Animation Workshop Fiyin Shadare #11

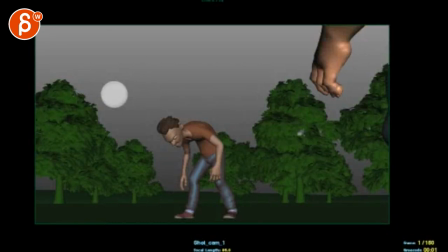0:04 All right, so you're saying here that for the last shot,
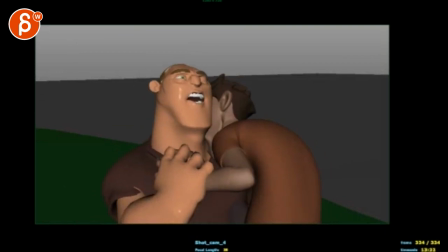0:09 I think the only thing, I mean there are a couple of things here, but it's not that bad.
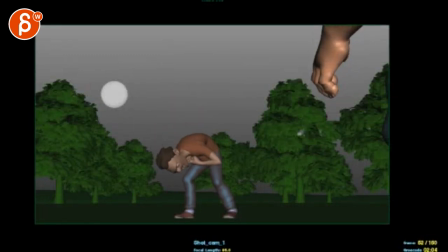0:14 Actually I like it. So this is cool. Love all this here. My main comment is this hand is super floaty. Just the way it kind of goes in and up and up and up and it's very, like that's probably the most successful part.
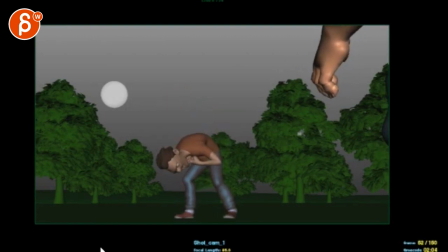0:31 So, you can keep this, you know, I would scale down those curves a lot, but there's something very floaty about it. So even for something like that, you can shoot reference, you know, look at how do you behave, how does the arm move, and that one's a bit funky.
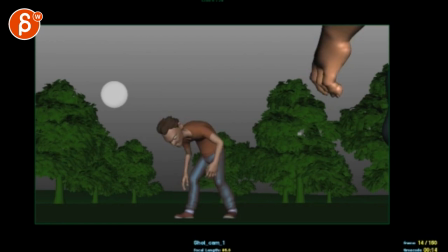0:47 On your guy, you can probably cut in, you know, cut in on frame 13, there's no need to have that dead space. So it starts nicely in action there. that's all cool i really like what you're doing there here and that look too excuse me
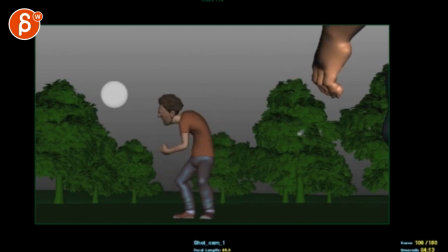1:09 i think what you could do here my only thing would be is that it's cool how he starts to turn but it feels like that moves down and the arm moves down and the head moves down and it's all as one and i think it would be neat if when he's like this that may be on 105 let's see how far back no not even Now,
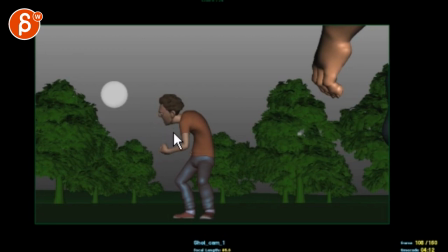1:29 on 8, start the head turn. So that 1, 2, 3, that head is already the nose. It's already a three-quarter view to the left. And by the time you're here, the head is already almost looking at him.
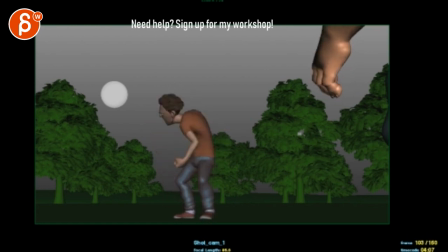1:45 So it's more like a head snap, you know? He does the whole head turn over into this. So it's not just the body. It's fully leaning with the head because you can smell him or something, you know?
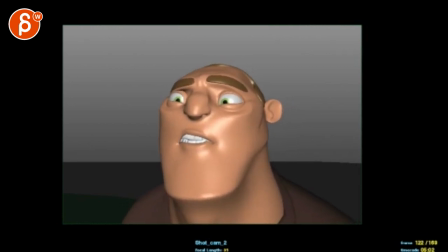1:57 and then same thing here you want to cut in on like 122 I
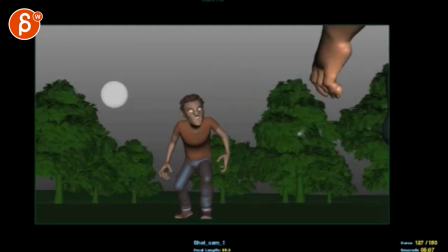2:05 can actually cut this out
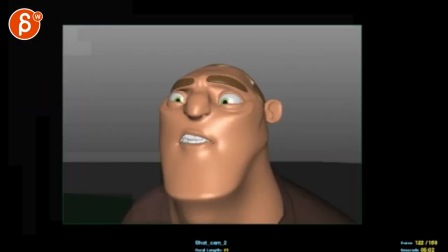2:11 there's too much dead space it doesn't quite make sense there that you definitely want to cut on action so if he's here and
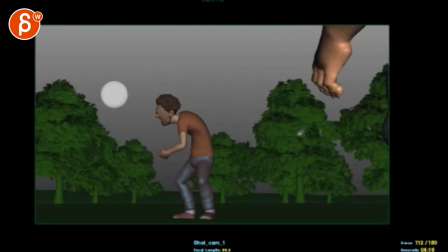2:21 even this even this hand move is too long it's basically visually you want to go looks at him you could Cut all of this.
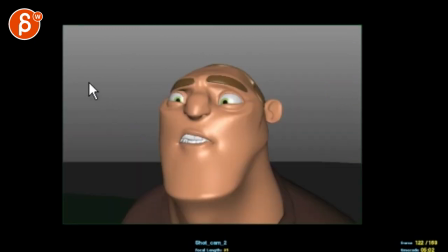2:33 Let's pretend I'm cutting all of that out.
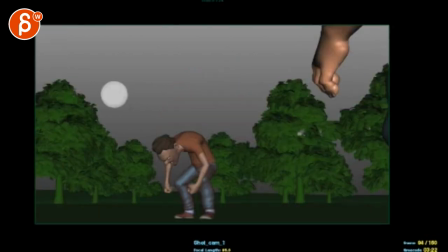2:37 Go back here. See, that's so much better. And it just needs the energy of the head turn, like I said, faster. Turn around, and he goes, holy shit, even then, like that finger stuff is almost too late.
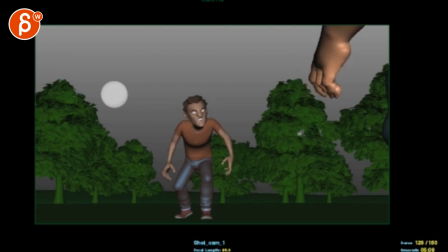2:54 And you could still cut it out here. So if he turns around to here,
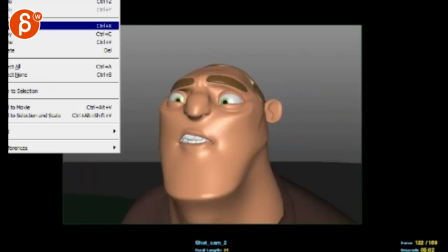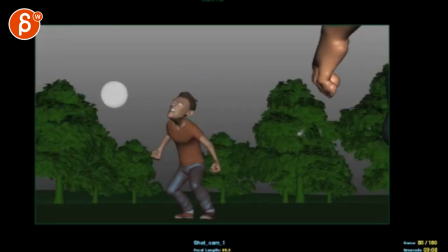3:09 yeah it just needs that faster hand turn yeah i like that definitely like that so it will cut out at 133 and start at 122
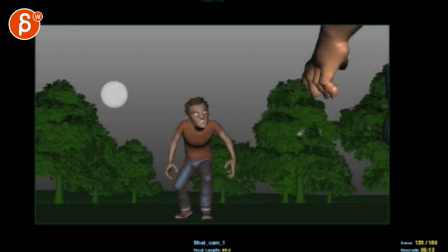3:23 that way you just have a glimpse of the finger moving see this there's just that snap of holy shit which goes into this and
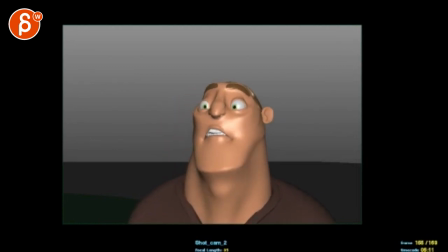3:32 even that goes into like whoa you don't want to resolve and stop
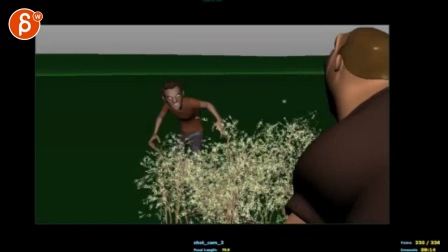3:38 You want to end on the biggest move so that this feels like it's a continuing action.
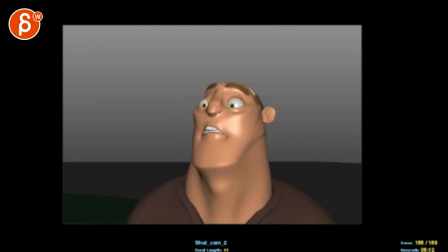3:45 He's really freaking out and this is your freaking out moment. So to me it's like here, you want to cut out. So he goes, oh, it's a bit early.
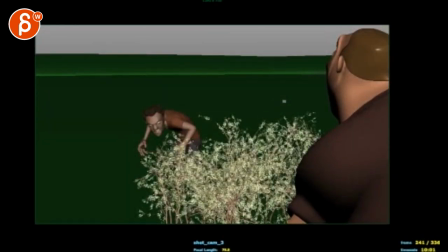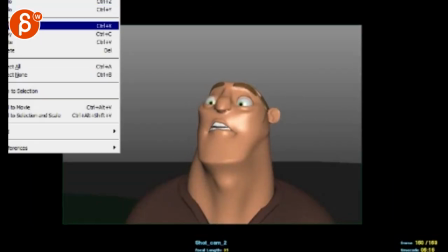4:02 Take this out. Let's go back.
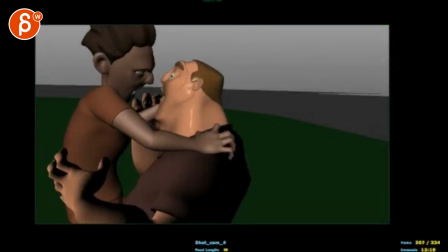4:10 Yeah, more like that.
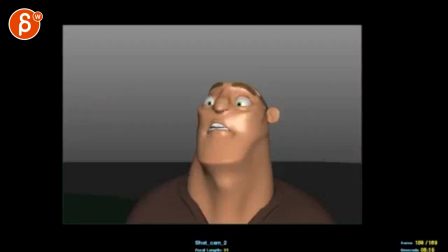4:11 So you're cut out like 159, yeah, 159.
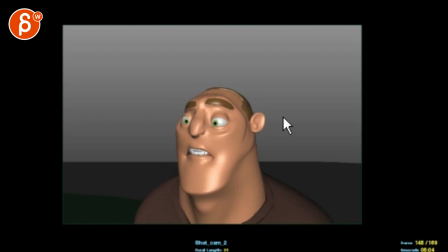4:18 And the thing is also by the time you go here, we're really below center line, so you have to tilt down to follow the guy.
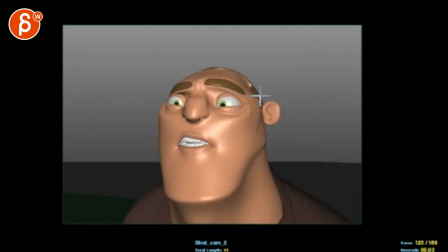4:25 So that your composition is always, it's actually higher, like your nose needs to be here. And his eyes need to be here. You don't need to, I mean the nose could be here and eyes could be here, it's to that. That way you get the full head in there. But that is too weirdly centered.
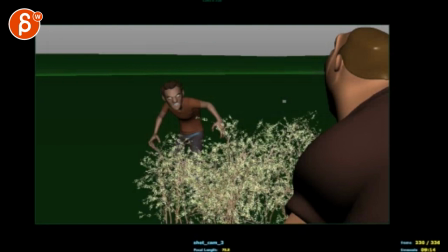4:46 And then you go below center line there. Then I'm not quite understanding the bush here. I would take that bush out, keep the trees in the back, don't put a bush in there. You might say well that's why he turns around, I don't know, this feels super weird. But you get one of those, you know, regular Maya characters and you get this grass thingy there. I don't know. I would take that out.
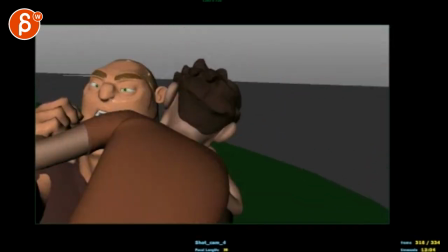5:07 It's cool.
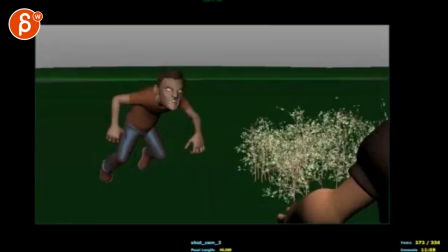5:11 This is too low. So once you get into here,
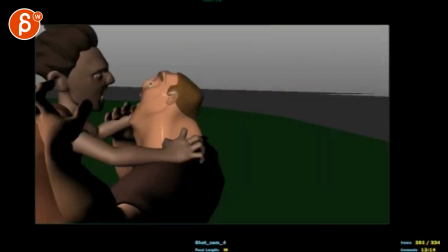5:14 like from here on, set a key to 280 and go down so that we are framed higher, you know,
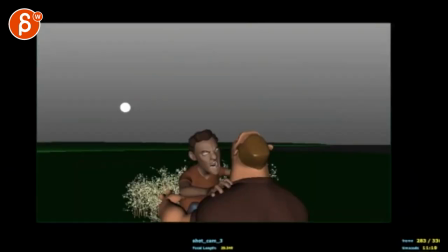5:23 you have to be here. And then when you cut to this,
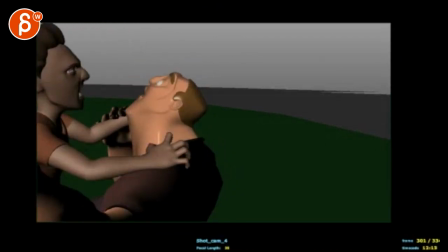5:29 it also feels weird, like we cut to this and you need to be at least here,
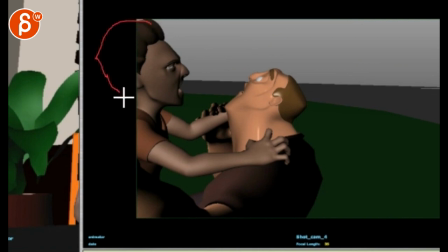5:34 you know, so that he continues, has all of that, and that's, you know, your the framing continues on, and even though that is slightly off-center, it can move to the right.
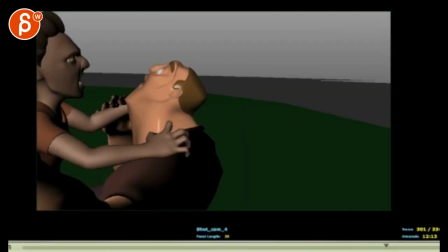5:48 I feel better.
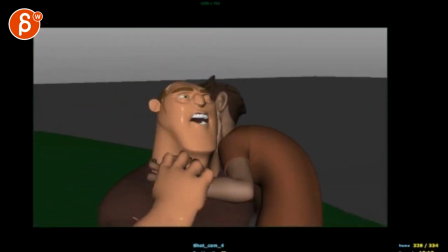5:51 And the only thing I would do here is then, you're doing a translate again, like don't do translates, and there's no movement in Z, like a cursor is too funky.
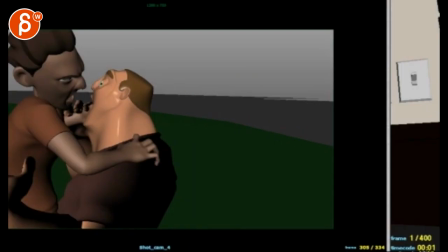6:00 Just kill, you know, move the camera so that the framing is like this, like I said,
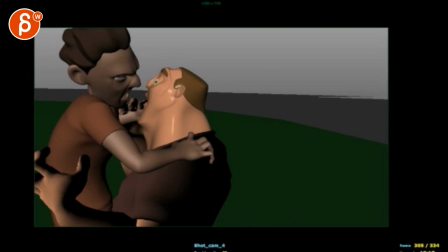6:06 and And then delete all keys and just rotate in Y to follow those guys.
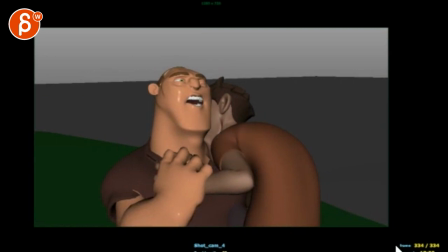6:13 And you might have to adjust the rotation of them, how far they go. Like I like how they are here, but just do a rotation for a regular pan.
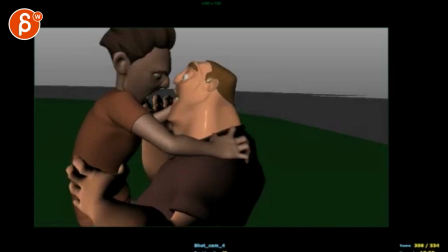6:21 And we can always add some handheld, but don't do any type of translate, no rotation in Z,
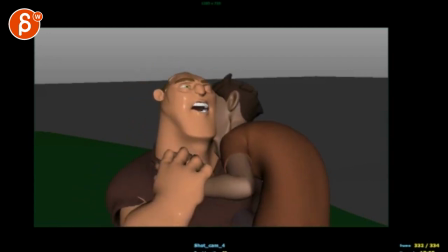6:27 just X and Y. And continue to move until the end, you know. Then watch out your IK arm at the end.
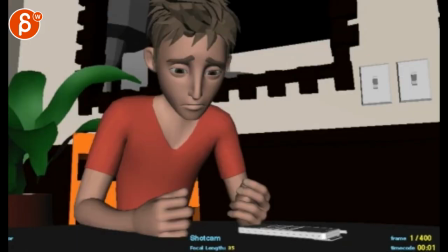6:34 That was it though.
it's really in cool shape i like it and then back to this one let's play it
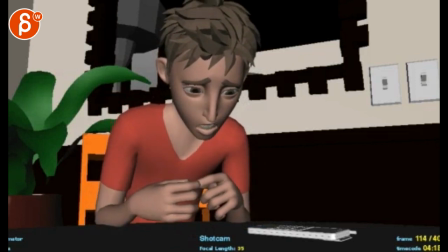6:44 what are you saying jerry three people who weren't alive anymore because of me oh my god
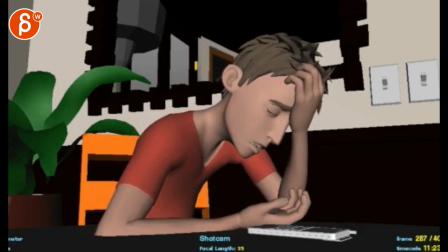6:51 yeah i know i feel terrible about it and i i really need your help right now
see i'm not quite sure i know we mentioned we talked about this and everything but seeing it here like that.
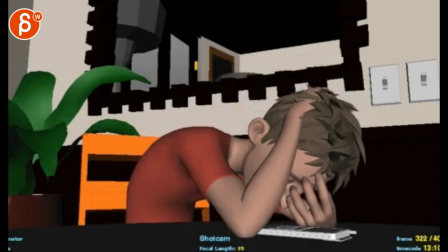7:08 I'm terrible about it, and I really need your help right now.
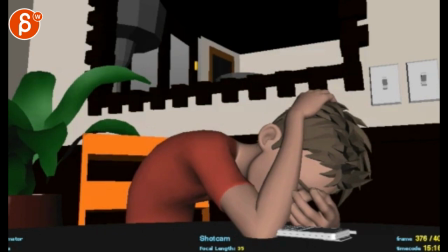I still wish I could see the face, you know. There's something about it where A, it feels really goes straight here and it starts to rotate around.
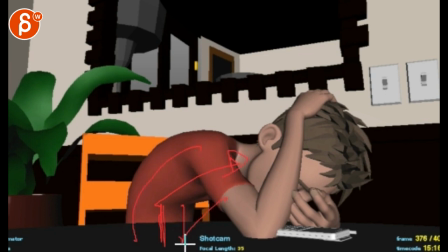7:30 I'm supposed to like getting that body a bit more like that. And I wonder, there's nothing we can do to get that arm more like that. so we do and maybe rotate the head up a bit and
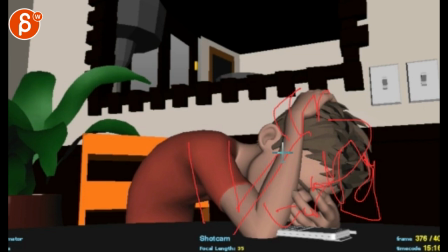7:46 then you can put the other hand here maybe I don't know there's something like I wish we could see you know his hair here so we can see the face a bit more it's the only thing I don't know it feels like it could be really
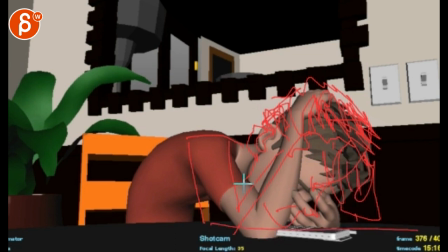8:02 neat if we could see the face I I don't know.
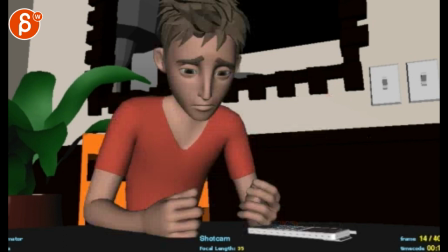8:09 For the beginning...
What are you saying, Jerry?
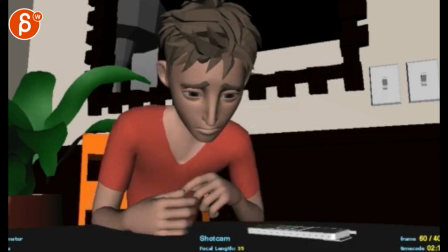8:15 So he has something where he makes that sound.